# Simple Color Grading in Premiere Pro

Howdy ladies and gents, my name is Tom Gibson, and in this filmmaking tutorial, I'm gonna share a little bit of how I do some pretty basic color grading in Premiere Pro.
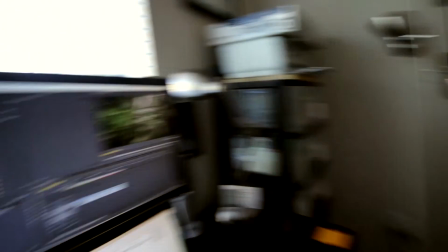So let's take a look and see what we're working with.
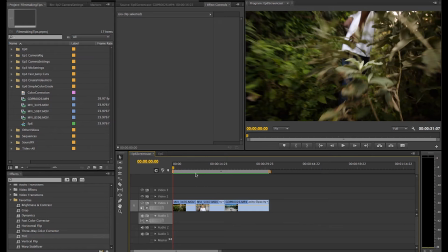So I have three different clips that we're gonna look at, each of them kind of different scenarios to kind of give you an idea of when to use what when. The first thing I'm gonna do is I'm going to create what we call an adjustment layer. I'm gonna keep it in this folder. New adjustment layer, you can also right click.
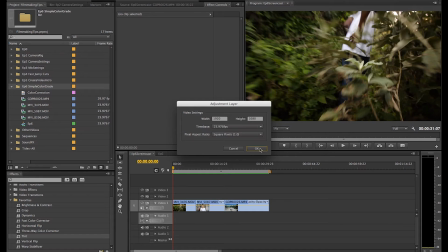I'm going to use the same settings as my sequence, and I'm going to call, this is what I was doing earlier, but I'm going to call this one color correction.
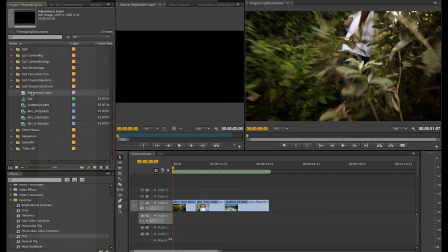So, and you'll see why this is kind of useful.
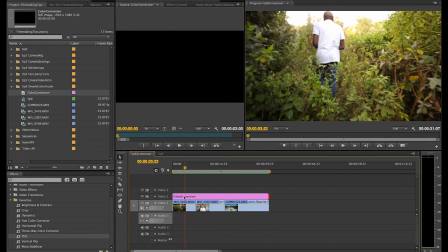But this adjustment layer is any changes that I make to it, it'll make to whatever video clips it's over.
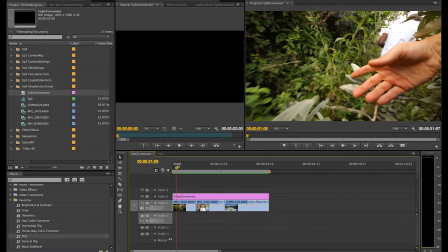You'll see how it kind of makes things a little bit easier for me. So usually the first thing that I start out with is taking my brightness and contrast, and I'm gonna apply it to the color correction layer and come up here and click on effects, and you'll see it right here.
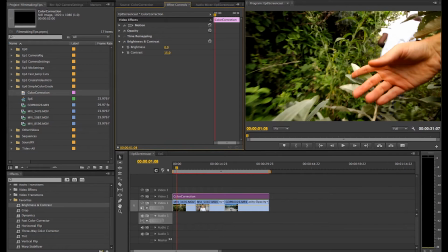So like I said, if I change the effects here, like if I increase my contrast, it's actually changing it for all of my clips here.
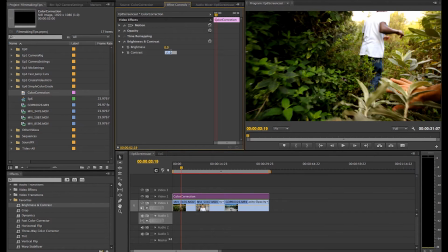So I usually start with a change in contrast from about 10 to 25, depending on the clip.
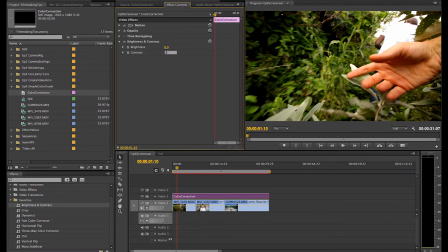This one I would say, let's see, I've tried maybe 25, that's pretty dark. I'd maybe try 20, kind of like that. If I feel it gets kind of dark, if I wanted to stick at 25, I would start raising my brightness a little bit to kind of compensate for that.
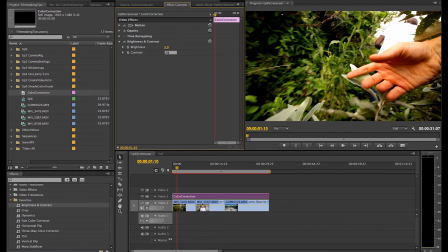But 25 I think might be a little bit more than what I want. I think I'm gonna go 20 and then you do a brightness of 5. What I do a lot of is this little effects toggle on and off so I can kind of see the difference that it's making. So already like my colors are getting bolder and clearer and not as pale.
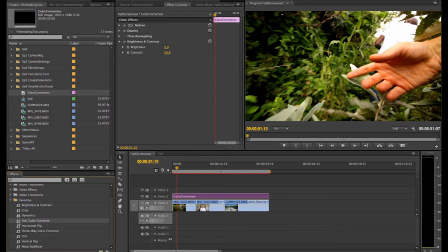The other one that I use a lot is the Fast Color Corrector. I'll add that to my color correction here.
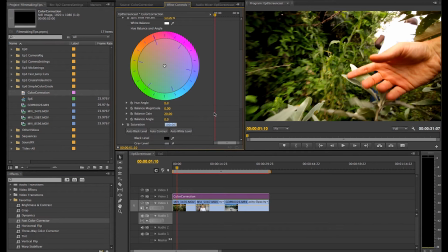The main tools that I use, I'll desaturate a lot of my clips to maybe about 90%,
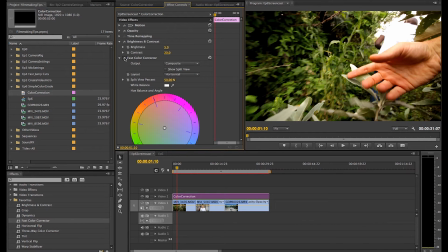just because I kind of like how that looks. You can kind of see it's really subtle.
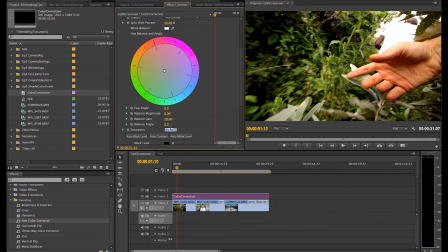If you can't tell at all, sometimes I'll maybe bump it down to 85 or 80%.
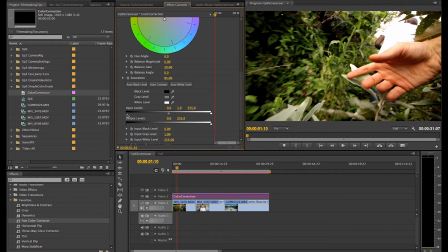And then I use this input level quite a bit. This kind of makes my blacks darker and my whites brighter. So I will pull this up a little bit, maybe pull my whites down some.
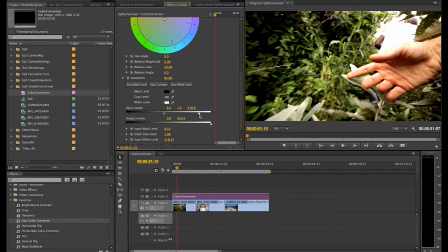Sometimes I'll go to the extreme just to see what I don't want to do, and then just back off until I feel it's not as weird looking.
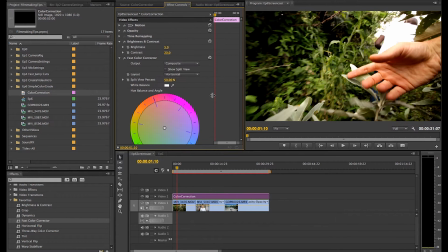So after I do the input levels and I've got my brightness and contrast,
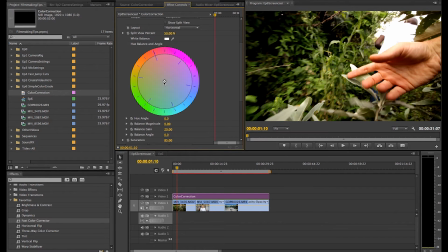I kind of look at this color wheel and I kind of really only do two things to it. I kind of give it a if it's kind of a brighter scene, maybe a happier scene, I'll pull this little circle kind of towards the yellow.
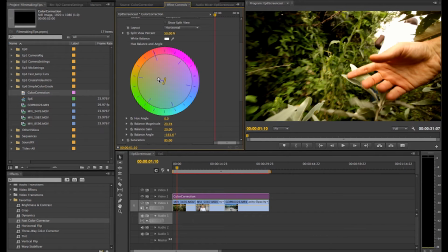I won't pull it a ton, maybe until this magnitude balance right here is at about at 20. And then I can even adjust the gain. If I adjust the gain, you can kind of see what happens to the picture.
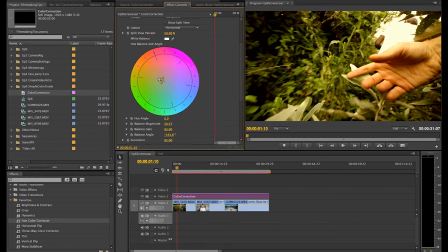100%, 100 gain is kind of gets really, really yellow. And then 0, you can't see anything. So let's try 25. I like that.
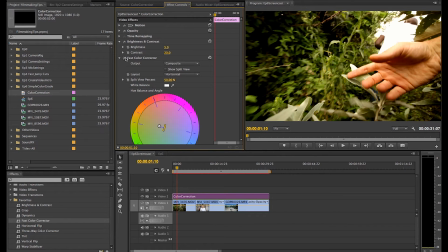We can do 30 if we want to make it a little bit more prominent. So if I want to see the effects that the color, this Fast Color Corrector is having, I can do that. If I want to see what both of them are having without doing one at a time, I will go down to this little eye
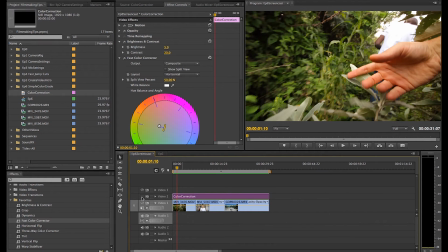and I will turn it off and turn it on. So this was what the original clip was, and that's after.
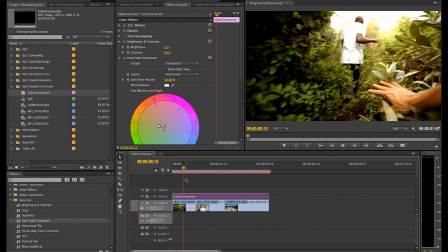So definitely a lot more cinematic, I feel a lot more professional looking.
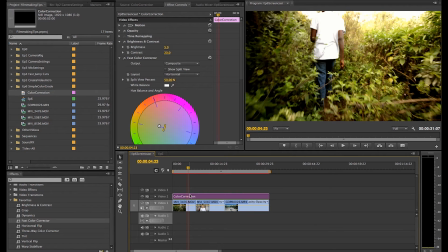And so if I go to several different clips, I'll take this whole color corrector and put it over all of my clips.
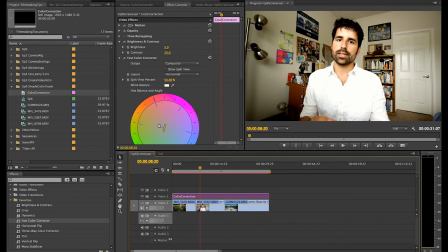But if the next clip needs something different, like this one right here, this is a clip of a series I'm doing on a classroom economy. That doesn't need the same kind of color grading.